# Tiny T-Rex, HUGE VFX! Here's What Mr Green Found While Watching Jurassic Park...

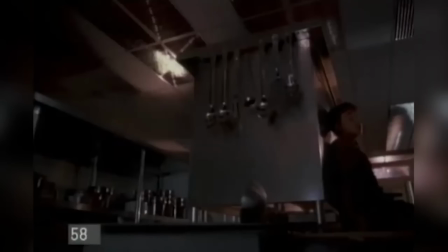(4:07)
For example,
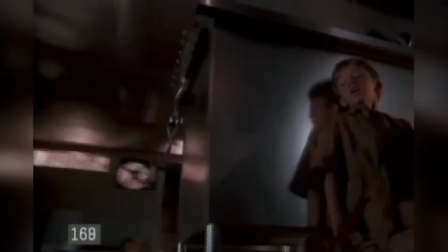(4:08)
the raptors in the kitchen scene wouldn't have seemed quite so real had they not had a wire attached to a ladle being pulled by this guy here.
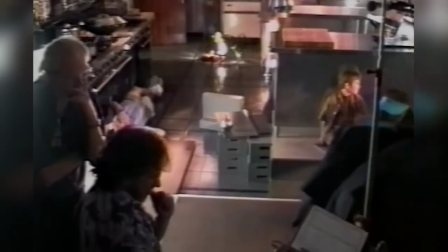(4:16)
To achieve this interaction, the VFX teams had to pay close attention to the smallest details,
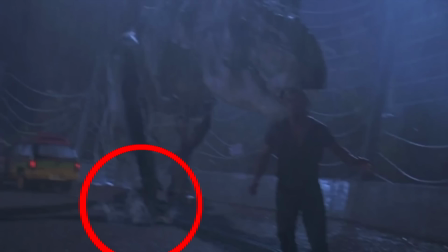(4:22)
like adding water splashes when the T-Rex's feet hit the ground.
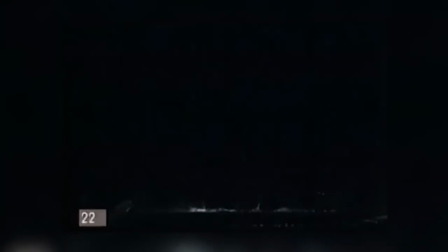(4:25)
These water elements were filmed separately in front of a black background, or adding this puff of breath in the raptor scene,
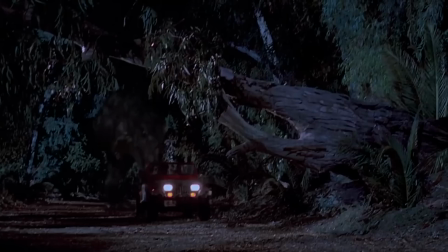(4:33)
or having a real tree split here to give the CG T-Rex something to interact with.
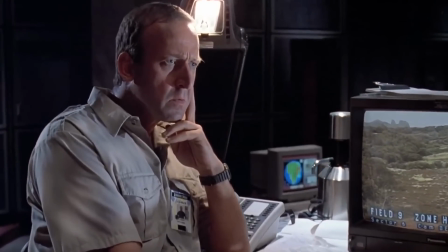(4:39)
Jurassic Park has far too many of these little effects to be able to list them all here,
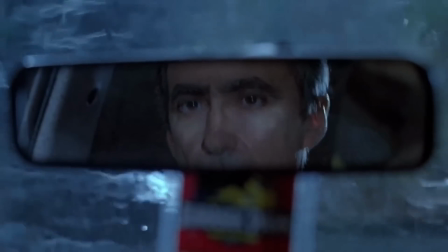(4:44)
but each and every one of them helped the fake dinosaurs sit well within the reality of the live-action plate.
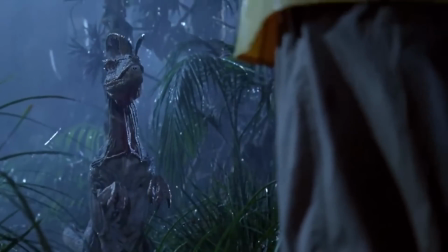(4:50)
So now that finally they had realistic dinosaurs moving in a realistic way, filmed in a dramatically convincing manner,
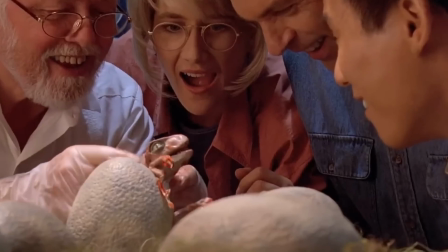(4:58)
and interacting with the real world around them, they now needed to solve perhaps the biggest problem that arises when creating gigantic creatures,
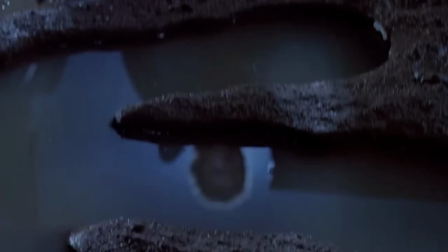(5:06)
and in fact in creating any CG effect, even today. And that problem is selling the weight. Computer graphics have no mass. They don't weigh anything. Sure, you can make CG balls bounce at different speeds and heights to simulate different weights,
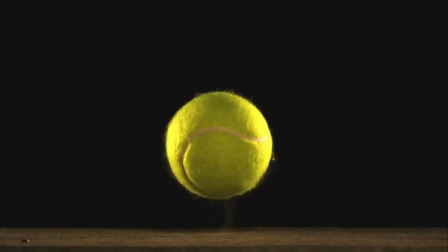(5:22)
but a real ball has mass and inertia, and this causes it to stretch and deform upon impact.
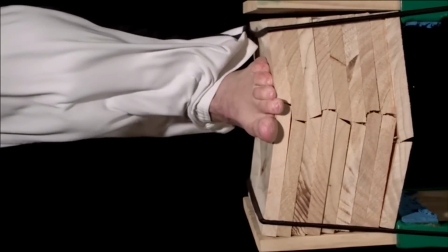(5:28)
The same thing happens when a foot impacts with the ground, or when we shake our heads.
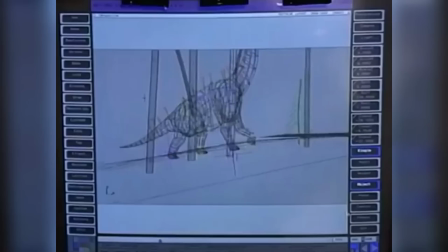(5:35)
Unfortunately, at the time Jurassic Park was made, the technology just simply wasn't available to be able to simulate these complex deformations,
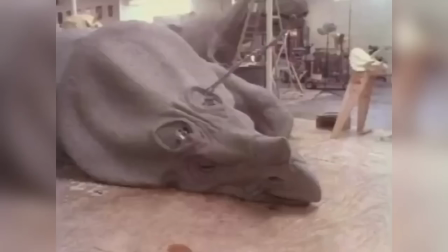(5:42)
and so Industrial Light and Magic had to hide their absence by using camera movement,
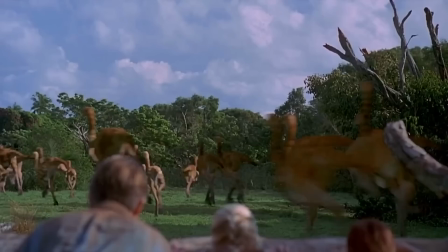(5:49)
motion blur, the darkness and rain, and then create the illusion of weight and inertia by using sound.
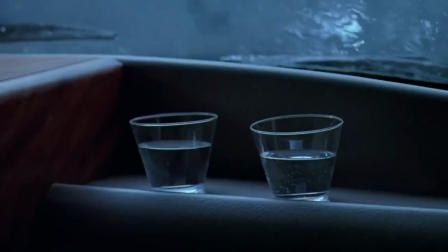(5:59)
Self-crushing props, camera movement, and clever little effects like the iconic water cup effect.
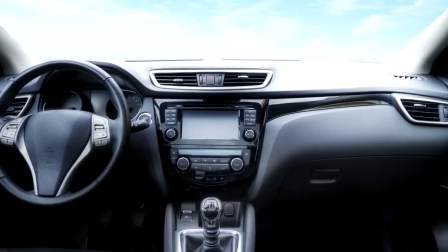(6:07)
Here they actually attached a guitar string to the underside of the dashboard and down through the car to the ground.
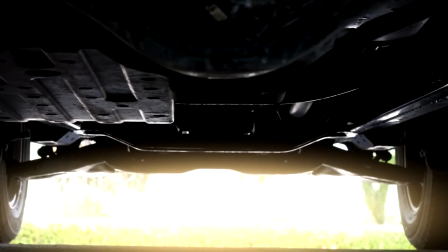(6:13)
Then they had someone underneath the car plucking the string to get the vibrations,
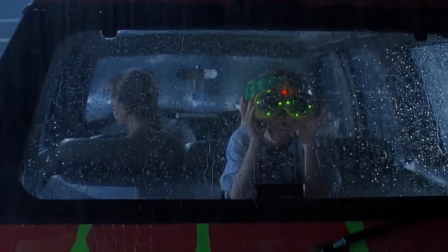(6:18)
and not only did it look good and create the tension that something big and heavy was coming, but it also pre-programs the audience into thinking what was coming was indeed big and heavy.
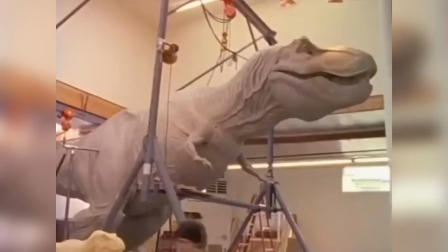(6:30)
Jurassic Park's special effects worked so well because the filmmakers were aware of the strengths and the weaknesses of the special effects they could produce,
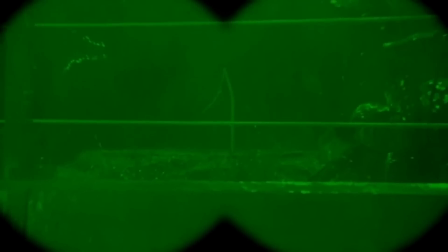(6:38)
so they tried to avoid showing the dinosaurs until they absolutely had to.
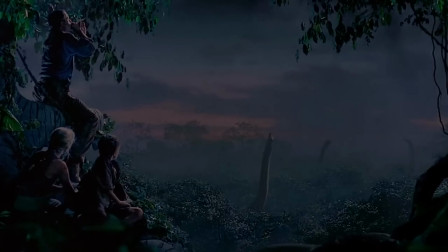(6:43)
And when they had to, they hid them in shadows, smoke, or rain.
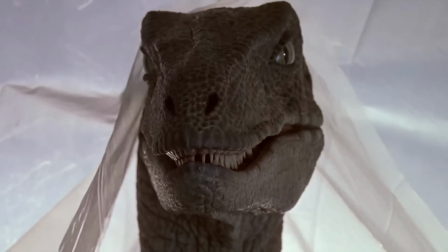(6:48)
And when they had to show them in the light, they made realistic puppets that they could show as briefly as possible.
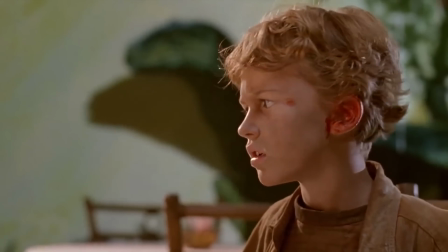(6:55)
They understood that special effects, whether practical or digital, are basically just optical illusions,
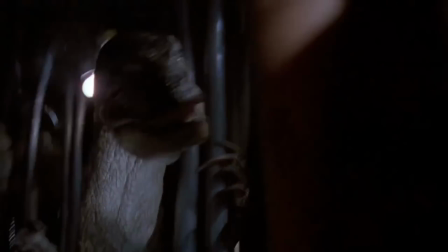(7:01)
clever magic tricks that fool the viewer into believing whatever the filmmakers want them to.
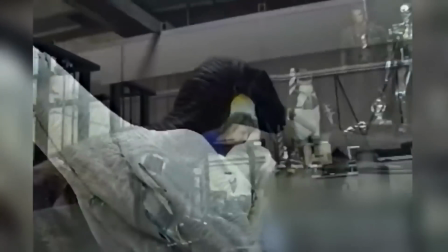(7:06)
And just like magic tricks, they don't have to be extravagant or expensive.
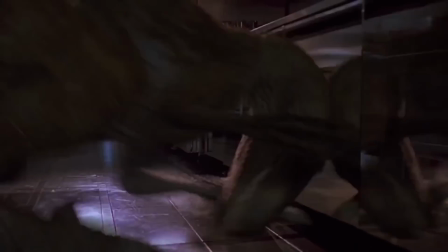(7:11)
They just have to be so deeply bedded in reality and happen so quickly that you don't have a reason or the time to doubt what you just saw.